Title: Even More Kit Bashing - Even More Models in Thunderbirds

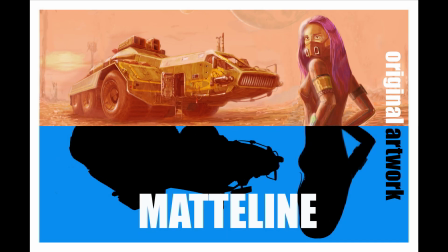0:00 Hello, and thank you for choosing to watch this video.
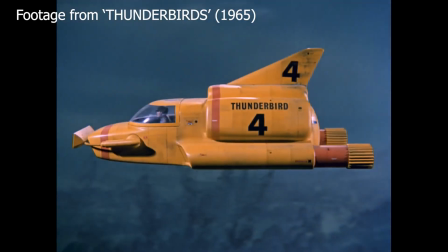0:03 This is the fifth in a series focused on the models created for the classic Gerry Anderson TV series, Thunderbirds.
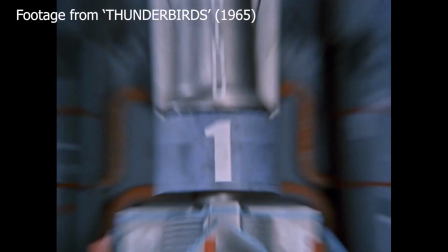0:10 The visual effects were supervised and directed by Derek Meddings,
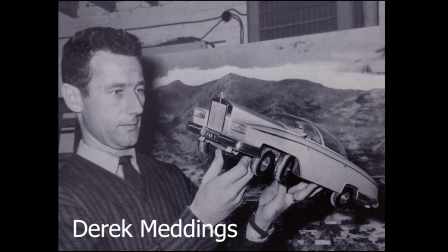0:13 who built up a large and very talented team charged with creating aircraft,
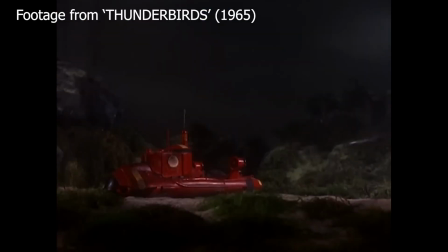0:19 boats, cars, trucks, and other futuristic machines. To recap, the previous videos are Girder Bridge,
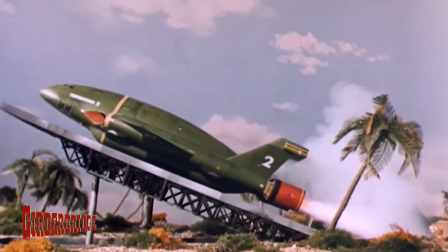0:26 which looks at the Airfix Girder Bridge railway accessory kit and its extensive use on the show.
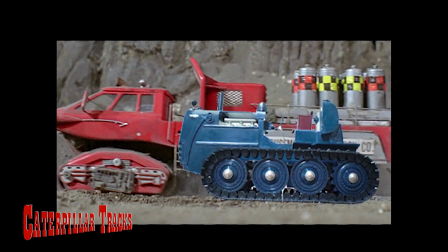0:33 Caterpillar Tracks looks at the Vickers Vigor tractor and Tiger Joe tank toys.
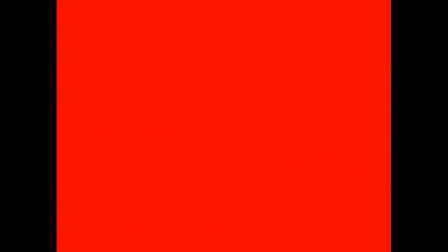0:39 Kit Bashing looks at more of the railway accessory kits that we used,
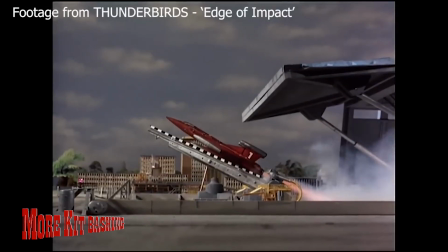0:43 and More Kit Bashing looks at a number of aircraft kits that were customized,
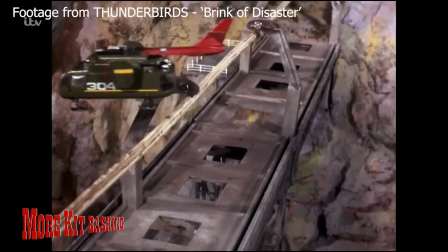0:50 ransacked, cannibalized for detailed parts to embellish and create,
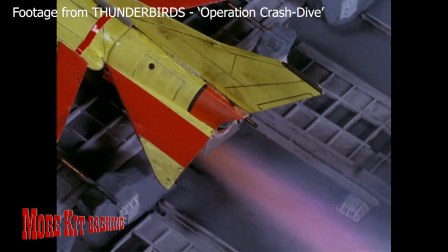0:55 in some cases, the many models featured in the show.
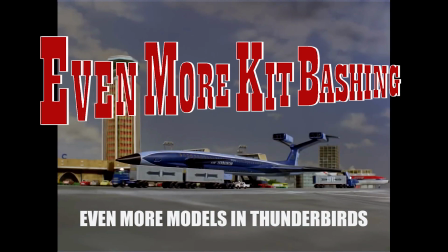0:58 This video looks at some of the off-the-shelf toys that were cannibalized and customized into futuristic hardware.
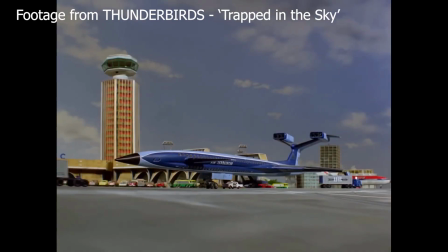1:07 Starting off with London Airport, which is featured in several episodes,
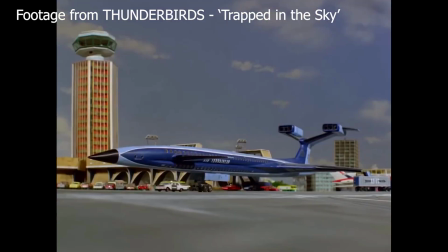1:11 and there's numerous views of the airport with the fire flash preparing for takeoff when Thunderbirds 1 and 2 come into land.
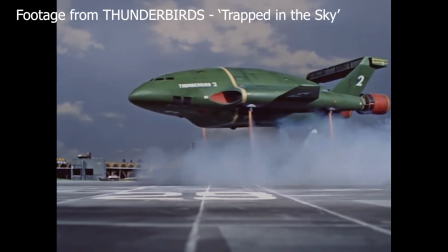1:18 And these scenes all show a busy futuristic airport.
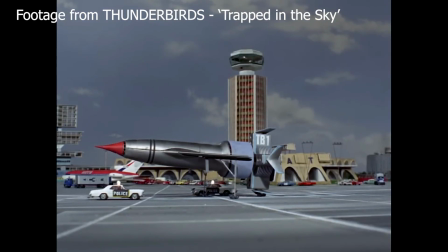1:22 You see lots of sort of service vehicles parked there, just regular cars parked,
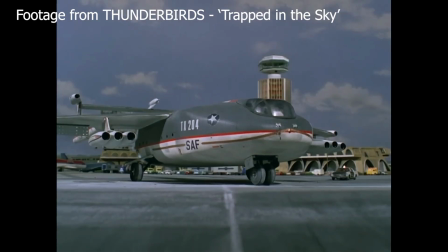1:27 some buses, and there's always something sort of driving back and forth, going about their business.
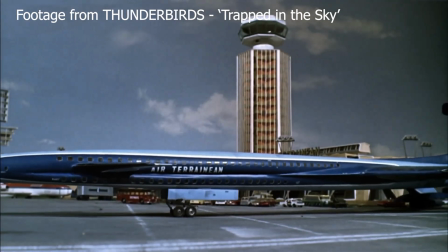1:34 And this really kind of gives the whole place life. The most notable of these is a two-section or articulated lorry.
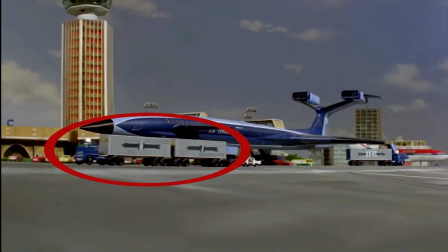1:41 And I remember as a child, my brother and I, we had one of these toys.
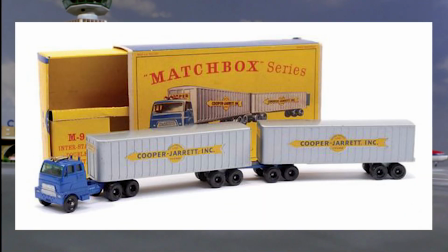1:46 It's a Matchbox toy, in scale with the classic little Matchbox cars,
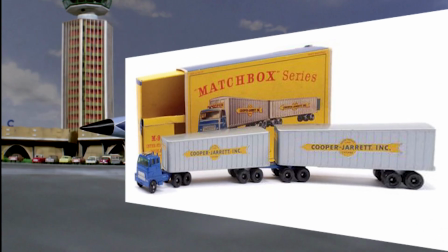1:52 but in itself quite long with both trailers, maybe a foot long, maybe 10 inches. And it's the Matchbox Cooper Jarrett toy.
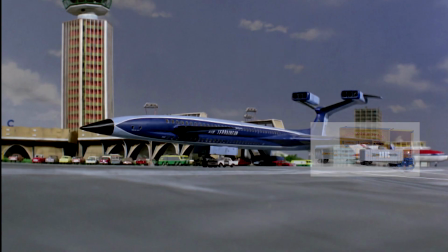1:59 It has Cooper Jarrett logo on the side. So the model making team added a flashing light to the top of that cabin.
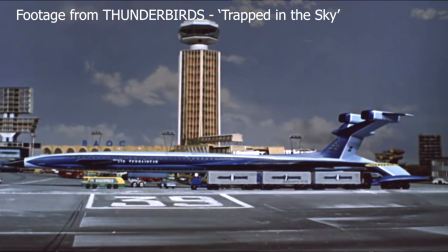2:04 They changed the livery a little bit. They probably, painted the sort of shiny black plastic wheels in matte paint.
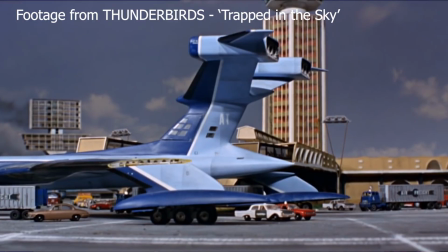2:10 They probably did a little bit of dirtying down and stuff. So they look good. They don't look like toys.
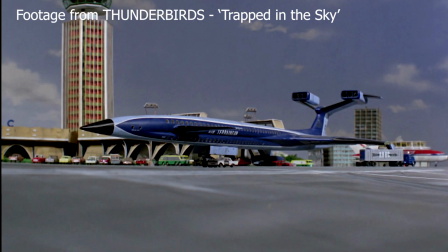2:15 They look good. And as a youngster, although I had one of these things, I didn't really think they were using toys as a miniature as such. I just accepted it as some sort of reality, this make-believe world of puppets and models. And sort of rather than ruining the magic, it made me feel connected to the show, maybe in some ways.
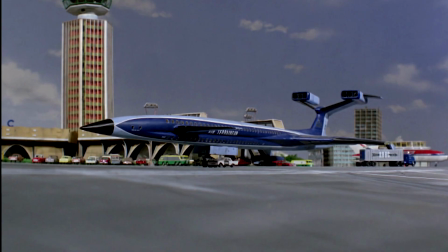2:32 But anyway, looking at these scenes in more detail, we can see a lot more vehicles are Matchbox toy cars.
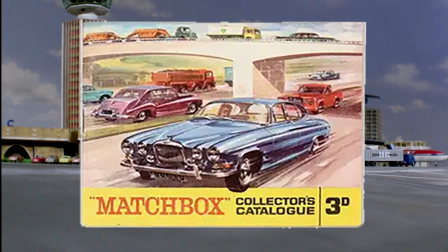2:39 And for anyone not familiar with a Matchbox car, they're probably about 3 inches long.
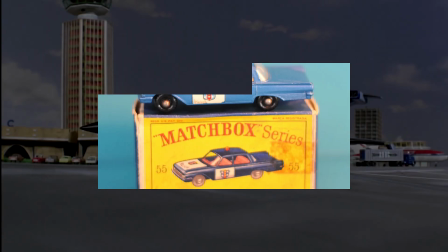2:43 Police cars are probably 3 inches long. I think they're about 1/80th scale or something.
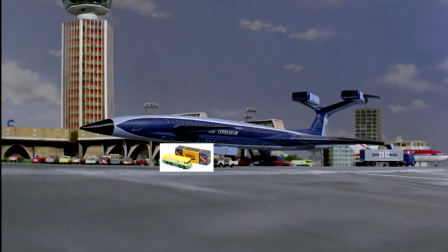2:49 There's fuel trucks, BP fuel trucks, silver sort of futuristic looking bus, some fire trucks,
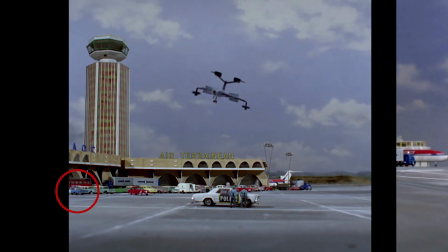2:56 there's a fire chief car, police cars that are sort of white and blue, ambulances, as I said, and some civilian cars.
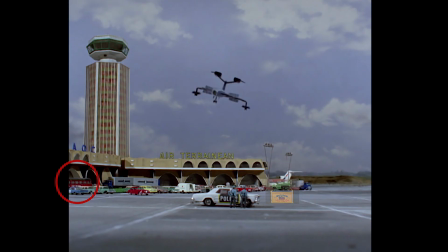3:03 They have a lot of sort of futuristic or unusual looking things, sort of a snow cat, the bus that I sort of mentioned.
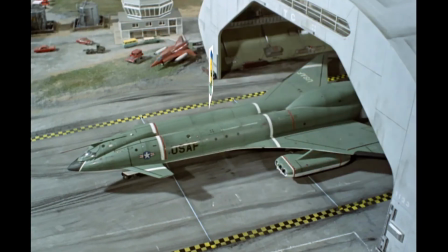3:10 So they all sort of look a bit sort of futuristic. There aren't any Morris Minors or London buses parked there.
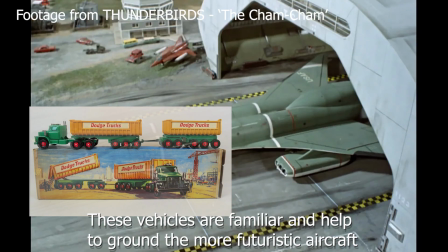3:17 It all sort of looks cohesive, believable world. You don't identify any of them as such.
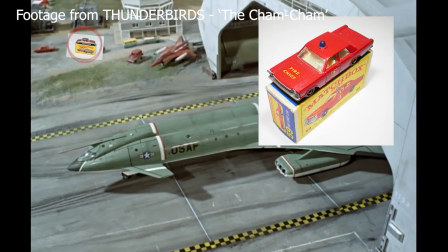3:23 There's sort of just detail or set dressing in these scenes, and with one or two sort of driving across the runway.
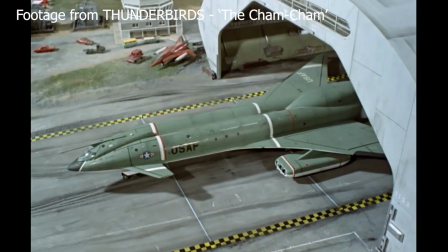3:28 This really sells it as a real world.
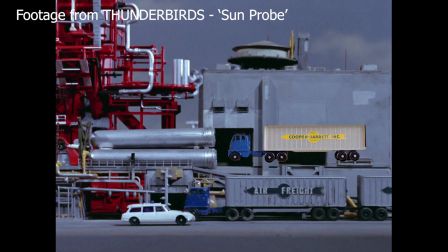3:30 If you look at any of the sort of bases in Thunderbirds or the sort of city scenes or whatever, there's nearly always something driving along or cars that are parked.
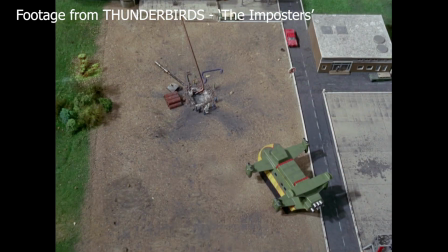3:39 Something that suggests there's people at work here and daily routines are going on.
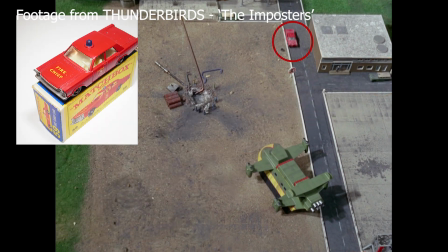3:45 And I think that really, really helps on a sort of credibility,
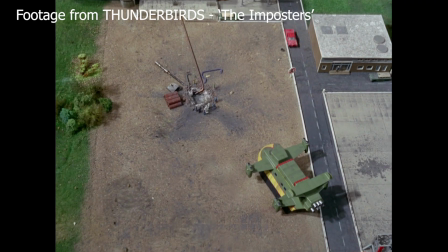3:48 familiarity level, that you just accept this stuff a lot more than, if they weren't there.
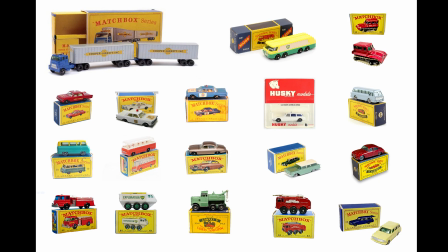3:54 So in addition to small toys being used for set dressing, some of the more featured aircraft and vehicles started life as a toy.